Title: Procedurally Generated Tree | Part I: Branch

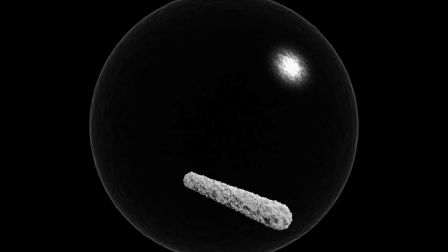(4:09)
This results in a shading version of the branch,
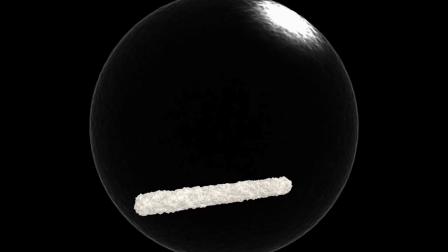(4:13)
where areas directly facing the light appears brighter and areas facing away are darker.
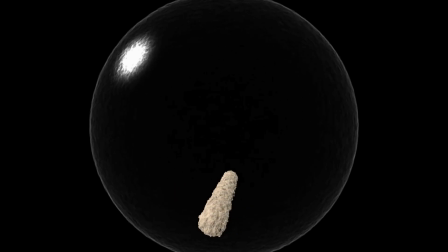(4:20)
The surface now reacts more realistically to lighting, adding a sense, depth, and form.
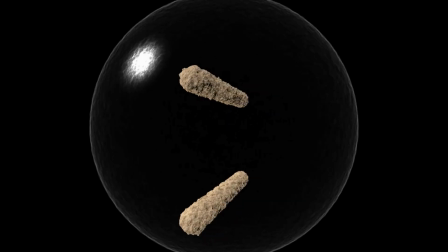(4:29)
Shadow occurs when part of surface is blocked from the light by other part of the surface.
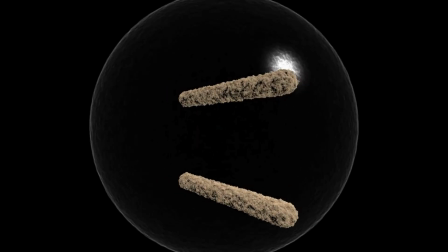(4:37)
To simulate this, we check whether each point is directly visible to the light source.
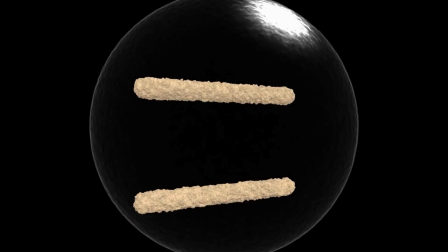(4:44)
If the light is obstructed, the point left in shadow will appear darker.
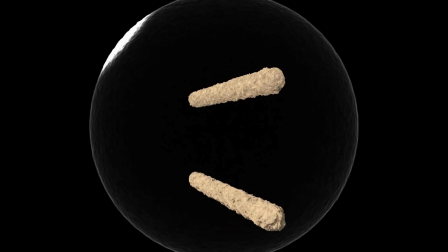(4:49)
In this part, we compare two branches. The top one shows only diffuse shading, while the bottom one gradually incorporates shadow effects.
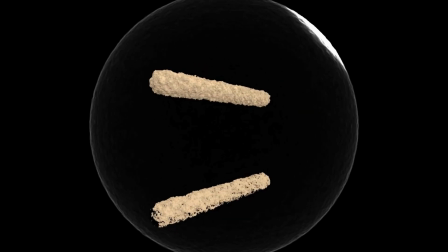(5:02)
Um, Watch as the lower branch can subtle darkness in area obstructed from the light,
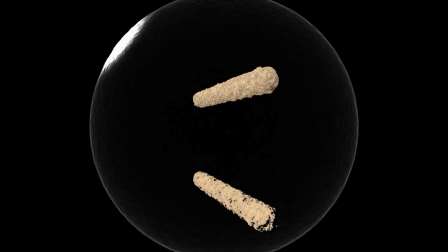(5:10)
enhancing the realistic. If you found this helpful or interesting, please feel free to leave a like and subscribe for more deep dives into procedural graphics and rendering techniques.
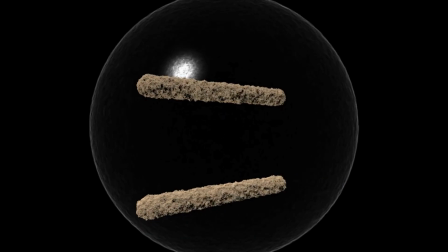(5:25)
Thank you for watching and see you in the next one.